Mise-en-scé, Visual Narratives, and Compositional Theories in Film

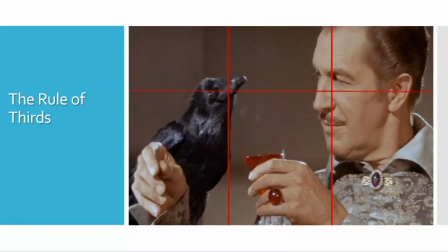4:08 And, what's centered is actually almost like blank space. And again, it's just a way to kind of create a more dynamic shot than if we just always had our subjects positioned dead center. And so it's just a way to kind of,
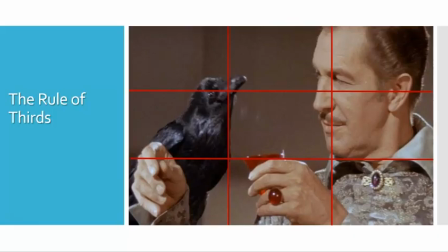4:25 create very kind of static shots in a way that's still very pleasing to the eye, right?
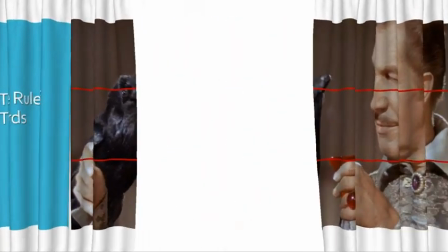4:30 And so again, it's just kind of an interesting kind of idea and approach to help.
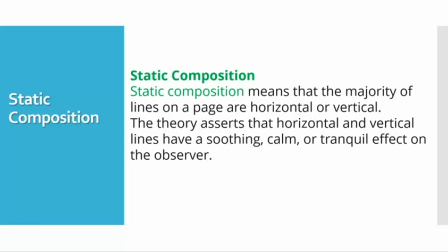4:37 Other ways that you could kind of work around the kind of rule of third, but also to still, sometimes they overlap, sometimes they don't, is the compositional theory of static and dynamic composition. So static composition means that the majority of lines on the page are going to be horizontal or vertical.
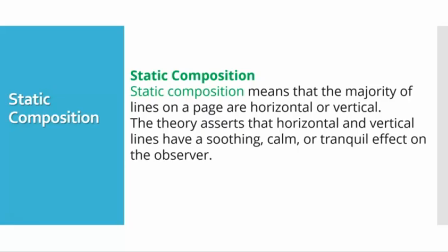4:54 The theory asserts that horizontal and vertical lines have a soothing, calm, tranquil effect on the observer.
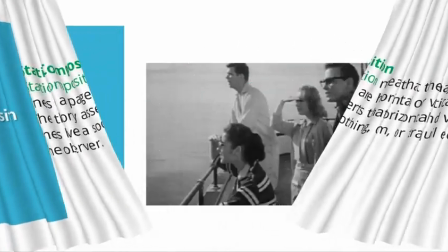5:00 So this is a good example, again, from Bloodlust, where we just get a very static composition.
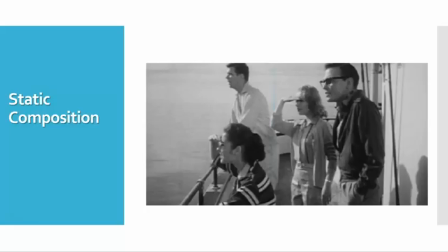5:06 Our actors are very, vertically positioned. We have, even though, again, there's like a minor diagonal line with the railing, it's not a dominant, right? It's a very just static, right? Look at like both of their hands, right?
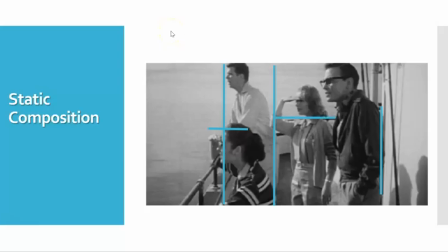5:25 Again, it's a very practical way, but it creates a very just kind of static shot, very tranquil, right? Before, of course, the danger happens on the island. And so again, you'll see a lot, even with the water, again, being very calm. Like you'll see a lot of, again, mise-en-scé, the visual element of very calming, right?
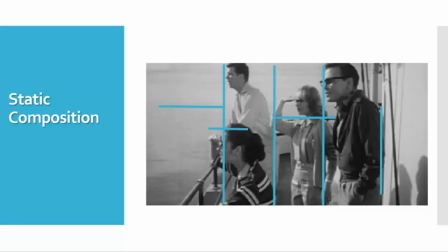5:42 Soothing before the horror occurs, right? Before the action occurs.
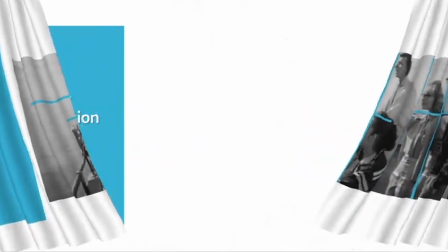5:46 So a lot of times, photographers, cinematographers will play around with dynamic and static.
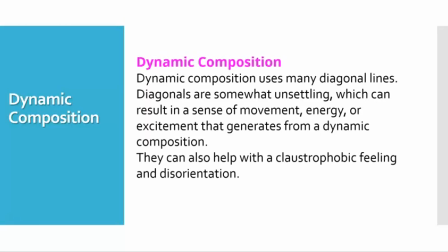5:52 So dynamic is when you use many diagonal lines. Diagonals are somewhat unsettling, which can result in a sense of movement, energy, or excitement that generates from a dynamic composition. They can also help with a claustrophobic feeling or disorientation. A lot of times if a character's drunk, the camera will be what we call at a Dutch angle.
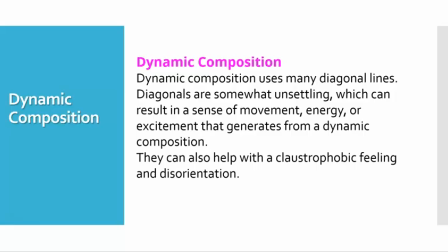6:12 So, either if it's a POV shot or if it is just on the character itself, things are just kind of odd, right?
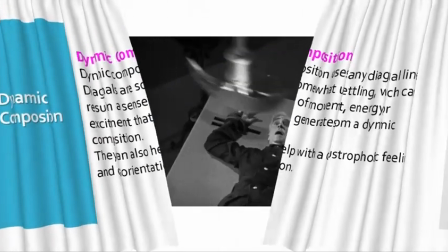6:20 Because they're kind of twisted. This is a good example of the dynamic composition here.
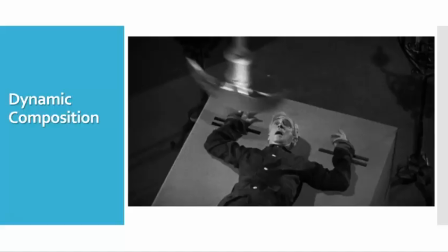6:26 Obviously, this is an action sequence, but when we remove the kind of still frames from this scene, we could see, okay, yeah, notice how it's positioned on the table. The table could be, vertical, but it's diagonal, right? To create the kind of tension, the fear, and things like that.
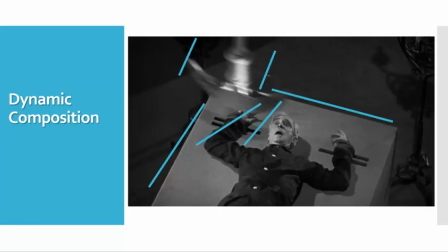6:43 So what we do here, and again, you could normally just shoot the kind of, execution table, I guess, like very straight, right? How a bed would normally be. But once we just twist it a bit with the angle, right? We just kind of create that kind of tension, right? And this is what we do when we're doing dynamic composition.
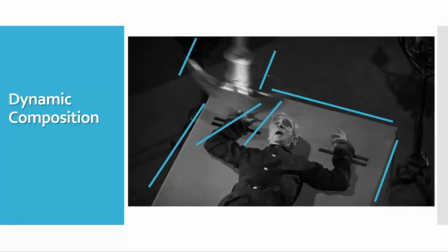7:02 And again, notice all the elements that are diagonal, right? So the dominant diagonal kind of lines will create that tension for us as well.
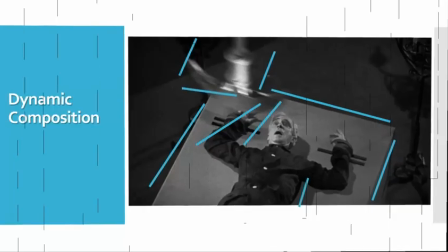7:10 And again, interesting theory. But again, you can see all the different lines.
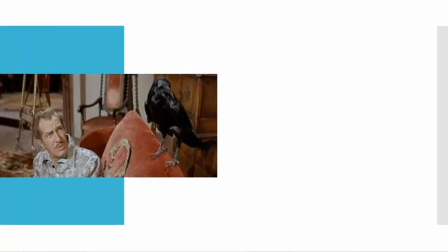7:15 So another element that you could use the camera to further kind of help is what we had called high angle and low angle.
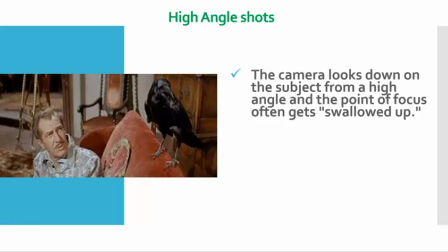7:22 So high angle shots are when the camera looks down on the subject from a high angle, and the point of focus often gets kind of swallowed up.
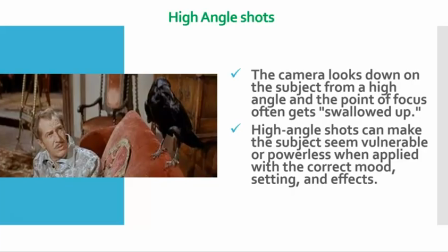7:32 High angle shots can make the subject seem vulnerable or powerless when applied with the correct mood, setting, and effects.
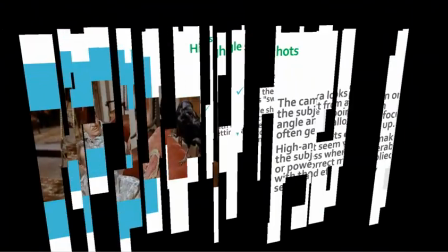7:38 Oh, so before I move on. So again, just this shot where,
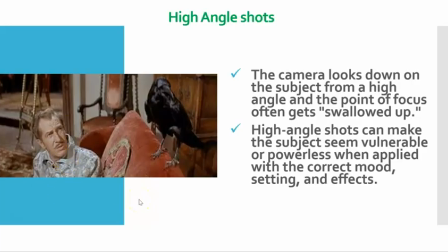7:42 our character Craving is learning what's happening about this world and then the kind of conflict that he's going to be thrown into. And so we get this kind of high angle to show his kind of lack of understanding, his uncertainty, his diffidence, right?
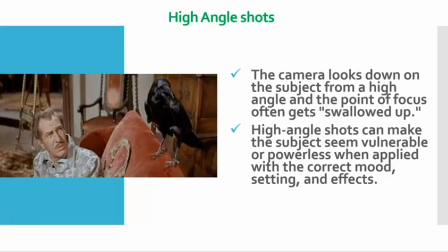7:58 Because he's a very diffident character. He lacks self-confidence in the early part of the movie. So what we do is we also have him in high angle shots a lot to kind of create that kind of, weakness of the character in the beginning. And so again, it's just an interesting way to play around it.
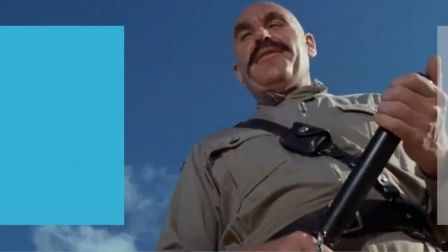8:15 The opposite, of course, is low angle, and you can see here, right?